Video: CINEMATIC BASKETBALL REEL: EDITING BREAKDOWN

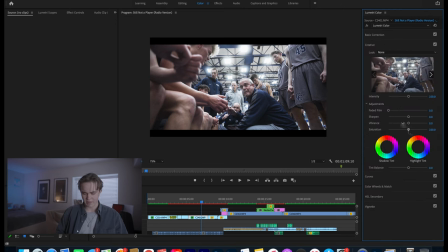247s
And then for the actual color itself, we're going to go into the creative panel and turn up the saturation a little bit. So as you can see, the footage has been turned into what's called Rec. 709, which is just like a standard color profile. Now what we're going to, this is color correction, now we're going to do our color grading, which is actually introducing colors that are different.
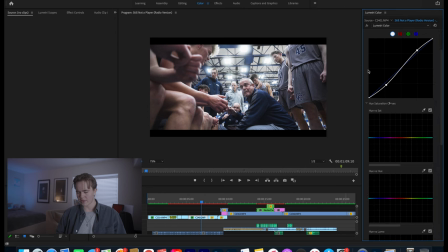265s
So we're going to go back into our curves panel, and then we're going to focus on these two right here, the hue versus saturation and the hue versus hue. And so for those of you that don't know about color grading, everything is in, every color is in a hue, and this is just a panel of everything. So this will control the saturation of certain colors in our images, or in our image.
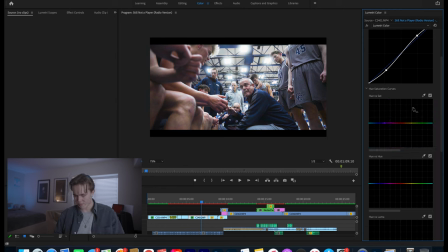284s
So if we like do a line right here, it'll obviously control saturation. And then for hue, it'll actually control the hue of different colors. So if you do that right there, you can see that colors will change. So this is a great way to get creative with colors.
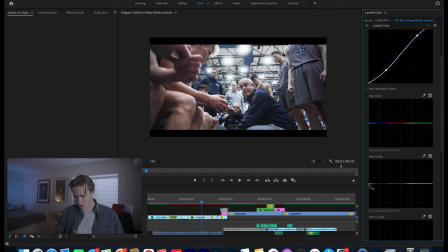299s
So what we're going to do, and we're going to start with this, we're going to go and select all of our blues because this chord is really blue. So we're going to go and select all of our blues. And I want these to be a little more teal. So I'll raise that up to the little teal part. So we're going to raise that up a little bit. But as you can see, that's a little too vibrant for my taste.
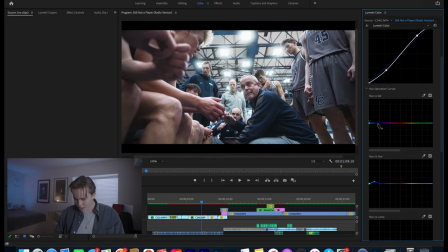317s
So what we're going to do is we're going to go into the saturation part and go and select that same area. We're going to lower that saturation a little bit. So that way it just is a little more muted. So that way you're more drawn to the skin tones themselves. I'm actually going to make that a little less teal. Great. That seems just about right. And then we're going to go into the hue versus hue again.
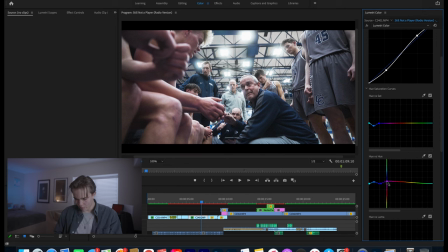337s
And then what we're going to do is we're going to raise these skin tones a little more and make them a little more pink, which I just like that. Makes them look a little more full of color and vibrant. I really like that. And then if you want to, you can raise the saturation a little bit too. And I think that looks about where we were to start. Let's see how close we got. I'm actually curious.
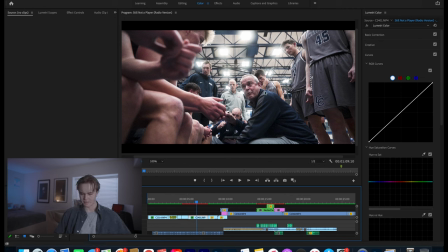357s
Yeah, so pretty close. I did add a little bit of vignetting, I think, which is, vignetting is where it makes the corners of the image a little darker. So yeah, that's what the, That's what I did for the color grade, and as you can see, I go across all of the clips and reintroduce and add a very similar color grade.
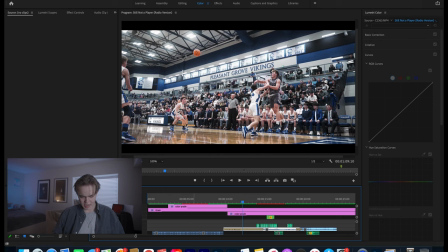374s
So a little more on these adjustment layers. So I did add a grain to my adjustment layer, which it's not super noticeable.
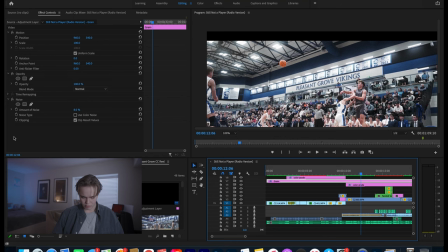381s
You might be able to notice me turning it on and off there. But for what I did for that grain, so we go into editing, we can see the effect that I dragged over.
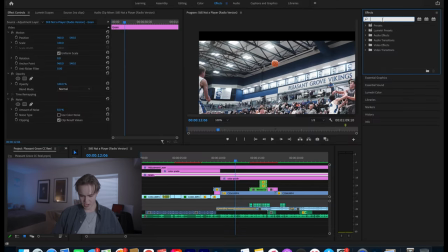389s
I dragged over the noise effect, which you can find that in your effects control panels. so we can just go ahead and go to effects and we'll search up noise and it will show up under noise and grain so we drag the noise over to our adjustment layer and then to create that
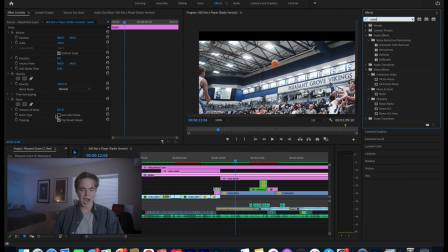405s
noise I recommend for the percentage the amount of noise I recommend anywhere between like 7 and 15 percent just depending on how intense you want the effect and you can actually here let's drag this up all the way. So that's what it looks like when it's in a lot and that's with color noise when it's actually saturated.
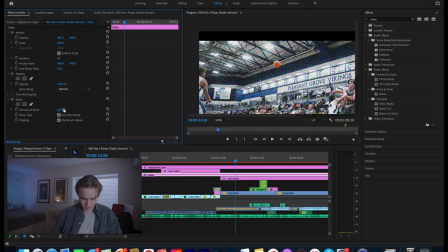424s
So you drag that down to we're going to go back to our 8% and then we're going to turn off the color. So that way it just creates something really similar to like film grain like when you shoot on actual film. So that's the grain layer really like that.
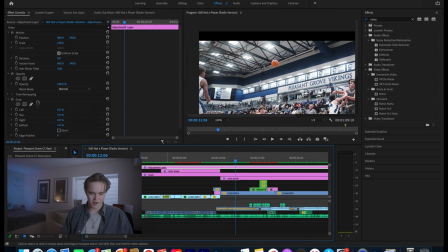438s
And then this other adjustment layer on top that's just a crop to make it more cinematic even though I hate that word. It's just to kind of narrow the field of view a little bit, which I actually really like it.
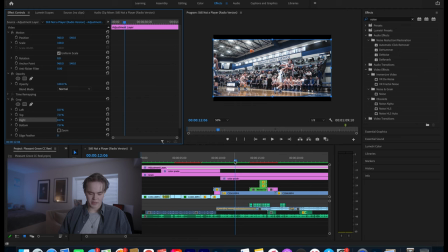451s
So yeah, that's what we, that's all the adjustment layers. And then for this effect right here with all the comments popping up on screen. So this was actually kind of a, this was actually kind of funny.
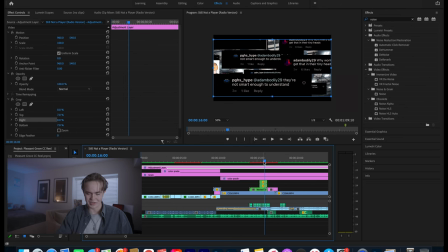463s
So what I did with this is I went, as you notice now that it's slowed down, they're actually all really similar comments because I couldn't find a ton.
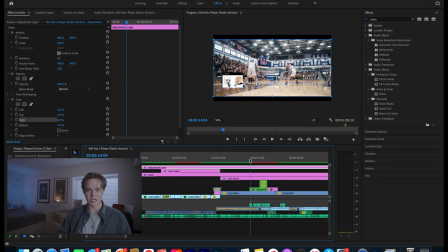472s
So what I did was I just screenshot them, airdropped them to my computer, and then cropped them in in Photoshop, and then I just added multiple and created what's called a nested sequence, which is basically where you just stack images on top of each other or next to each other,
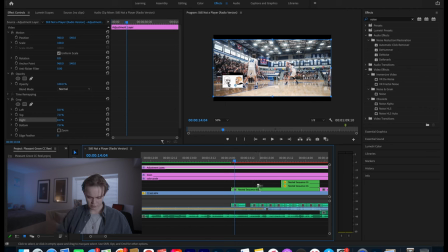485s
then you select them all, and then you go here. We can actually try it out right now. So if we go and select all of these, come on.